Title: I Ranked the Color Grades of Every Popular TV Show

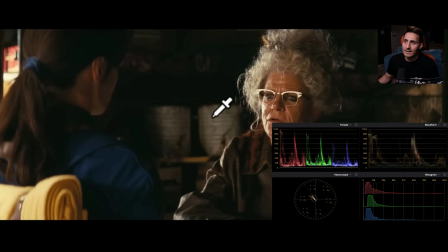(33:01)
Whereas like if I go back here and if I look at it, they're just not in the same category.
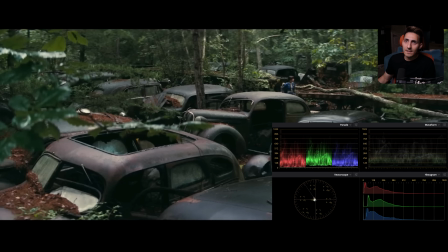(33:06)
They are in a class of their own. And then even like a shot like this, like where now we have a little bit of cooler tones.
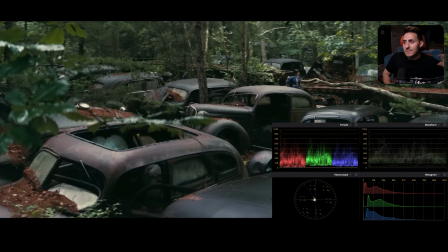(33:14)
She's outside. And then all of a sudden it's a very different vibe than like, the deserty Vegas like thing that they had going on. And it's so believable, right? This could be a next shot. And all of a sudden you buy it because the color scheme that they're using is just so freaking good.
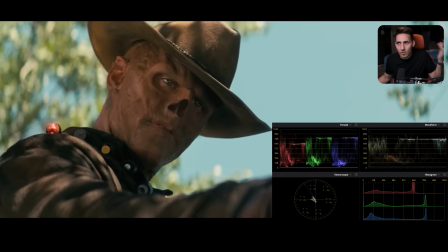(33:32)
And then look at the sky. Obviously, normally the sky would have like more magenta-ish blue in it. And they're going toward like that cyan thing. But it's just done to perfection.
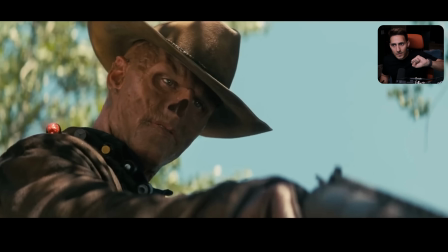(33:42)
It's not too much. It doesn't choke you. I'm looking at it on a $200 screen, a $30,000 screen, my OLED, and I'm buying all of them, right? I mean, it's looking pretty saturated on my $200 screen, but even then, it doesn't look bad.
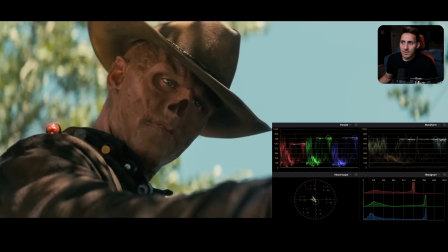(33:56)
It's not alarming. It's great. And then there's healthy amount of contrast, yet my eye goes right here.
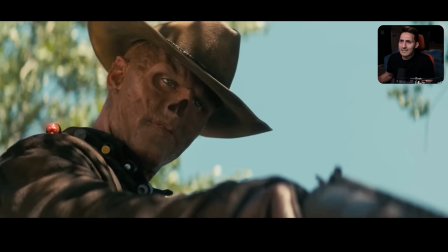(34:03)
I look at my guy, and I'm buying it all. And yes, it doesn't have crazy amount of grain, and it doesn't have lens distortion, and it doesn't have like all that extra vignetting and all those things to like really make a statement that this is color grading. But I know for a fact that this is color grading.
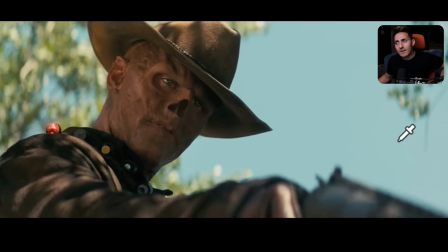(34:19)
From one colorist to another, knowing that like what it takes to get here, there's a lot of jiggery pokery happening here, and it's on a very sophisticated level.
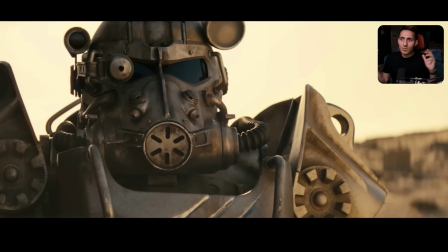(34:28)
And I can say the same exact thing for this shot. Especially when you are outside and there's just not much going on with different tones, it's not easy to build something that becomes like a favorite frame to showcase, which is exactly what I'm doing here,
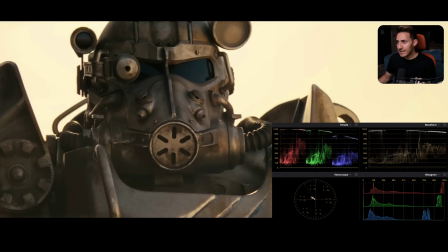(34:43)
because it's just done in a way that I'm looking at it and I'm going, man, it's pushed in the right way, but then it's breathing also. and I'm liking it. I don't go that, I wish they just kind of pushed it a little bit more. I go, this is just the right amount.
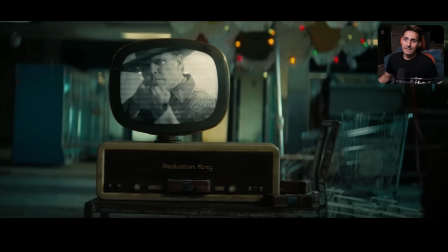(34:57)
They just hit the sweet spot. This looks really freaking good. And then this is one of my favorite because when you do teal and orange, you don't necessarily have to do it in a way where it just looks like you slapped on a $20 LUT and then you're reverse engineering it.
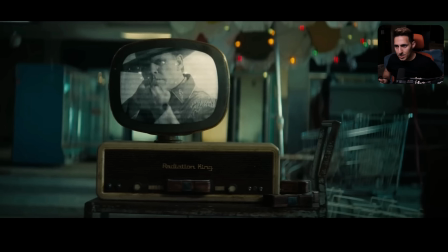(35:14)
You know, like the every YouTuber that puts out a tutorial that says, slap a LUT, and then let me show you a magic trick. Go under your opacity and pull it back. It's like, it's just so wrong. But what I'm saying is this right here does not feel like that.
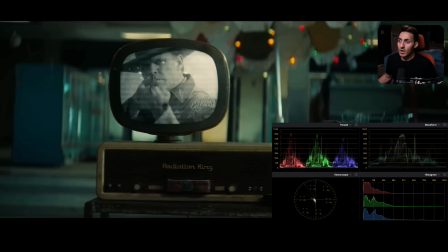(35:30)
This looks like a tailor-made, even if it's built off of, let's just say if you're using Look DNA,
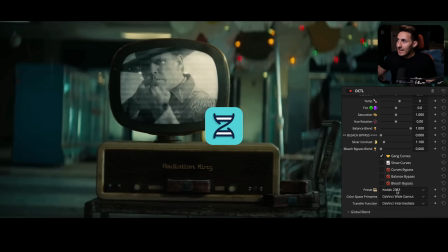(35:37)
Kodak 2383 preset, and it's not baking anything, right?
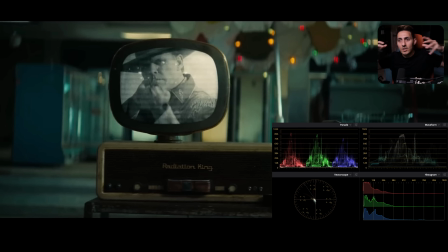(35:43)
It's giving you all the flexibility to then go in and start build your look on top of that. And that's the sort of thing that's happening here. There's so much breathing room, and yet it's so pushed and it's just so beautiful and perfect. And I look at it and I go, oh my God, okay, this is the modern day teal and orange done to perfection.
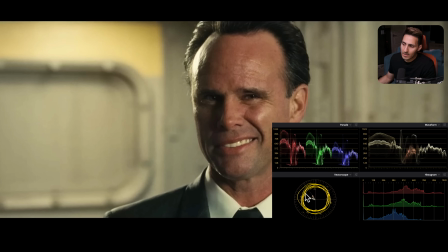(36:02)
And look at this shot. Like, obviously we're living in a warmer quadrant, like right here, we're living on the top left, I meant, but it is just so gorgeous and it's so perfect.
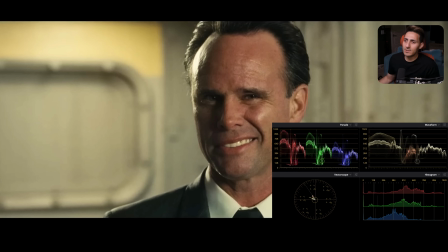(36:14)
Like, nothing is pushed to a point where I just go, oh, dude, I wish, like, you know, the whites weren't blown out, or, you know, I can see a little bit more detail in his hair. I do. Yet the contrast is just like right on the cusp and I see it.
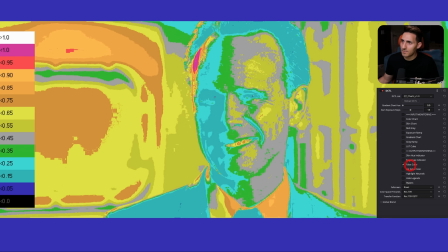(36:28)
Let's turn on our false color and look at it.
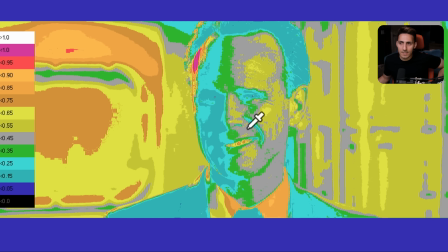(36:30)
And that's exactly what, I mean, just look at the range here. Obviously, you know, done through lighting and then more, and then finessed through color grading. But like, we're starting down here and we're ending up like over here and a little specks right here, over here, right?
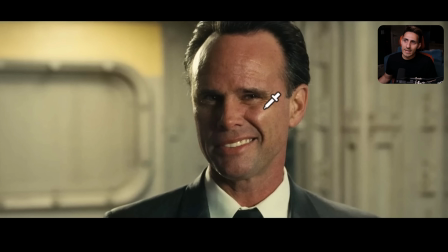(36:45)
And then if we turn this on and off and we get to see it, like the type of contrast that's created.
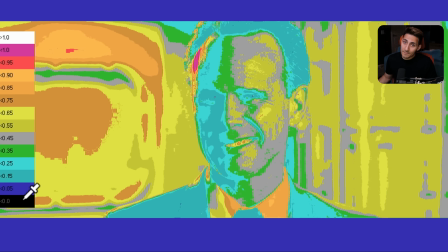(36:50)
But the beautiful thing is, they're not even hitting it here. They're like the darkest part is like right here, and then the image is going up to something like this.
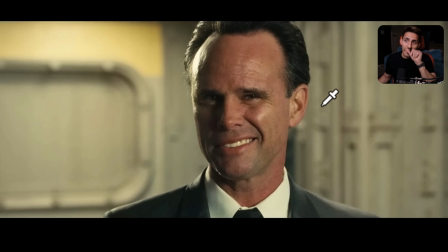(37:00)
And that is the beauty, guys.